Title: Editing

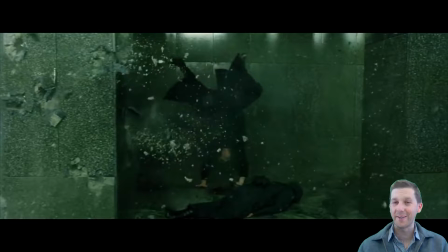[4:18]
Let's just watch one small section of that scene again, and we'll talk about it a bit more.
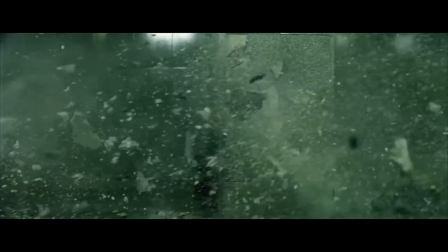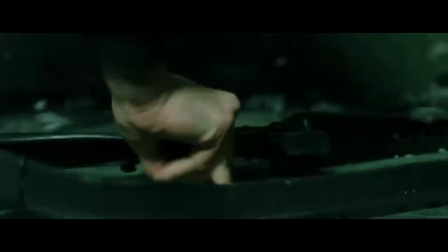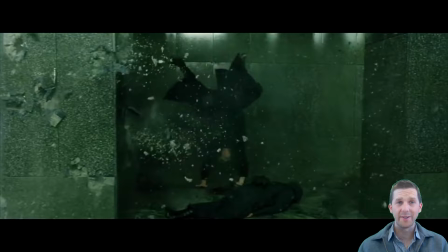[4:32]
This cartwheel is a great example of cutting on action. We see Neo start his cartwheel with his hand landing on the gun. Then we skip to a close-up of his hand taking hold of the gun, then back to what appears to be the original shot.
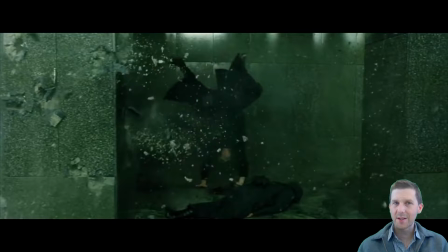[4:49]
Let's have another watch, but this time I've trimmed out the close-up of his hand.
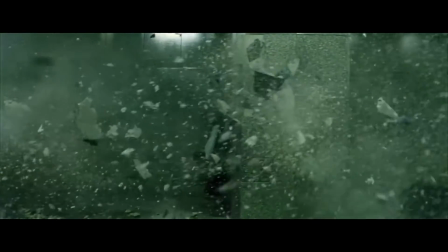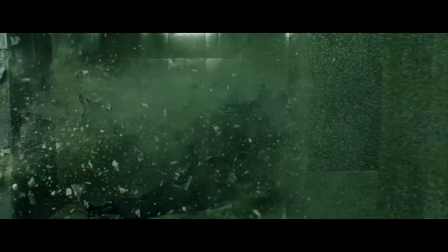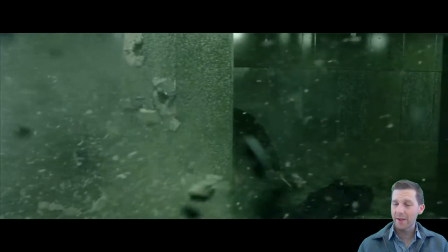[5:03]
you can see that the start of the cartwheel, the close-up of the hand grabbing the gun,
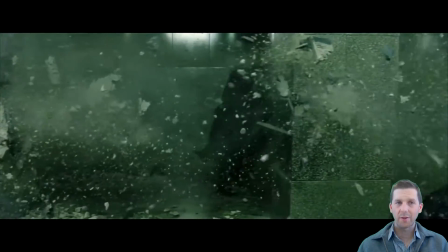[5:09]
and the end of the cartwheel were all shot quite separately. However, because of the skilled editing,
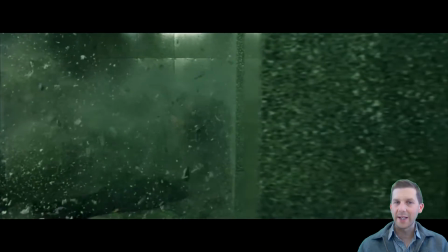[5:17]
these shots have been perfectly cut together to make it seem like Neo is grabbing a gun mid-cartwheel and then continuing to shoot up the place.
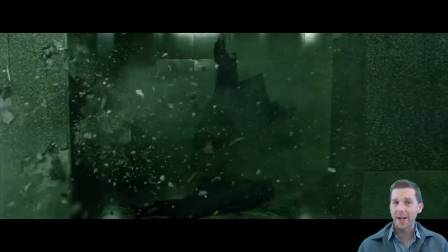[5:26]
Keanu Reeves is a beast, but I don't think even he is that skilled.
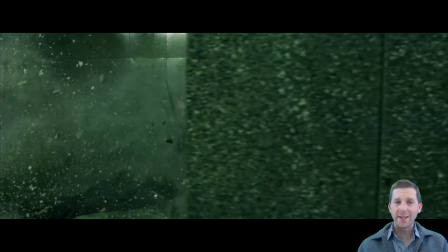[5:32]
Alrighty, so that's cutting on action, and let's now move on to cutaways.
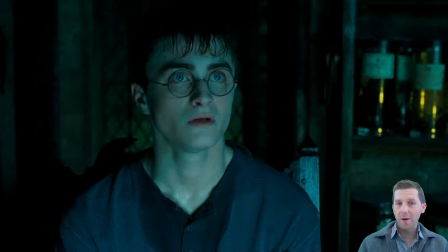[5:37]
Cutaways do exactly what their name implies. They cut away from the main action to focus on something else, perhaps in the environment or to help us understand what's going on.
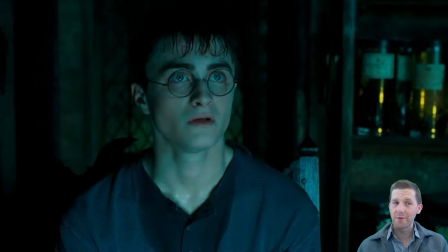[5:49]
So usually cutaways interrupt a continuously filmed shot and they return back to that shot after the cutaway. And the purpose is to add meaning. Whatever is cut away to adds some sort of meaning to the shot that's being interrupted.
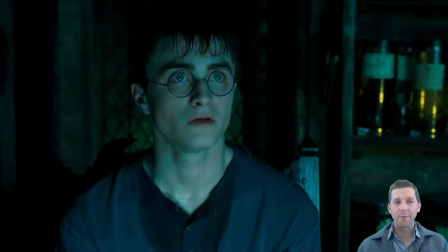[6:05]
So let's check out an example from Harry Potter, The Order of the Phoenix.
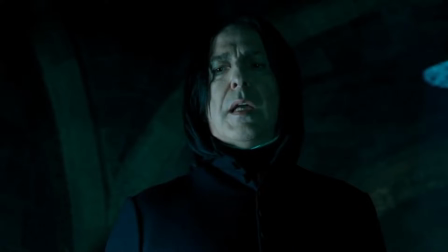[6:10] Used properly, the power of our clemency will help shield you from access or influence. In these lessons, I will attempt to penetrate your mind.
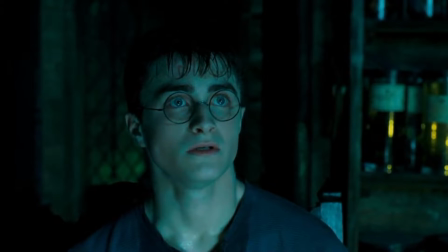[6:22] You will attempt to resist. Prepare yourself.
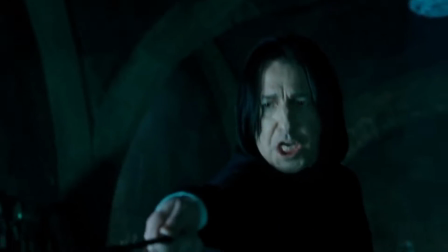[6:30] Gentlemen.
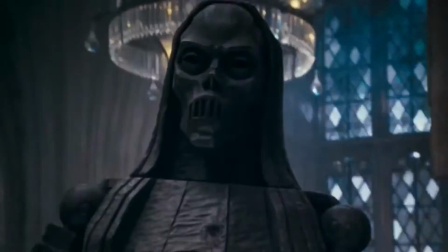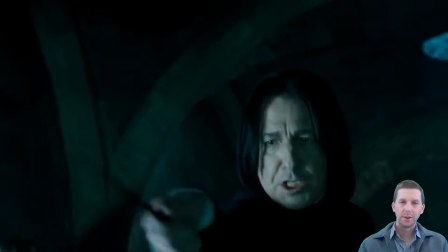[6:40] Concentrate, Potter. Focus.
So we saw Harry's memories, but to do this,
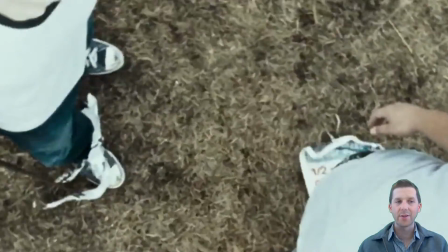[6:46]
the editor had to cut away from the main action of the scene to inside Harry's mind.
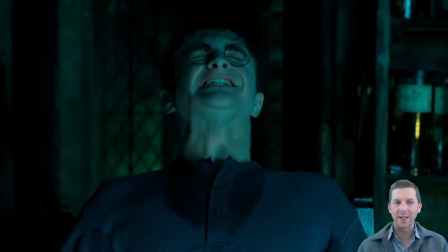[6:52]
It would be hard to understand what was happening in the scene without seeing Harry's memories as the cutaway provides.
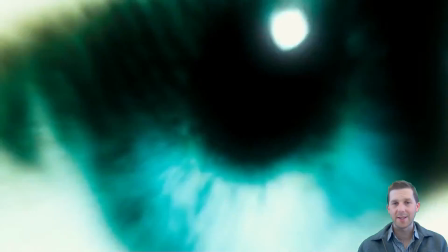[6:58]
It also adds heaps more to the story and helps us as an audience to understand Harry's character.
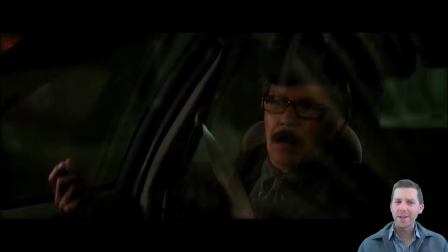[7:07]
Let's now have a look at cross-cutting, which is when two or more scenes are combined into one. So it's when an editor transitions back and forth between two different scenes.
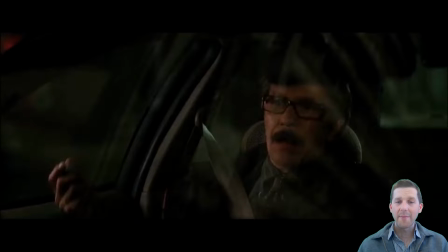[7:18]
They might be happening in two different places or two different times, and it brings those two different scenes together into the one scene. And it's a great way to show two different parts of a story at the same time in a way that the audience will understand.
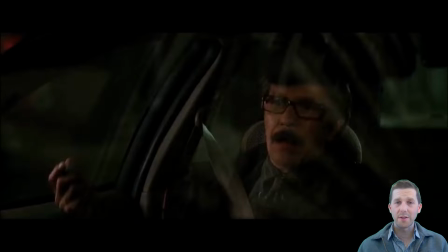[7:35]
And it's a great thing for editors to use when they don't want to reveal one thing before another. They can reveal both of those things kind of at the same time. So watch the start of this clip from Batman, The Dark Knight.
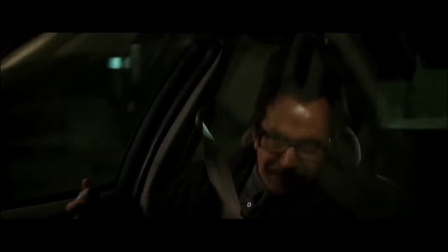[7:50] Mount the car!
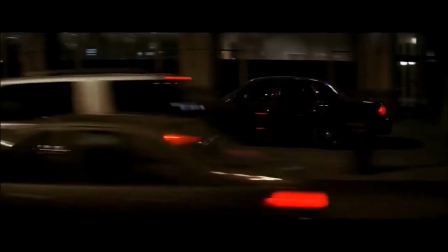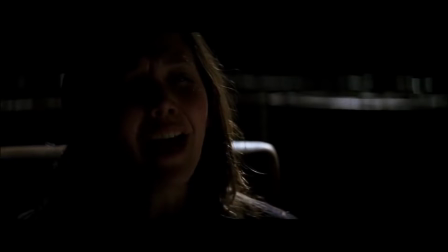[7:59] Harvey, just in case, I want to tell you something, okay? Don't think like that, Rachel. They're coming for you. I know they are, but I don't want them to.
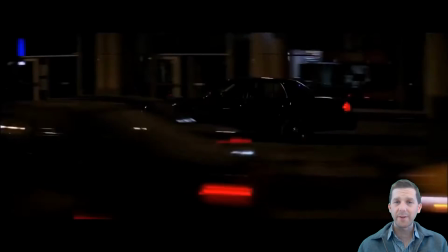[8:11]
Now, as you can see, we're flicking between four different sets of characters.
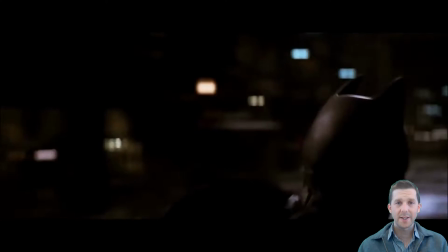[8:16]
We've got Batman, we've got the police, we've got Rachel, and we've got Harvey.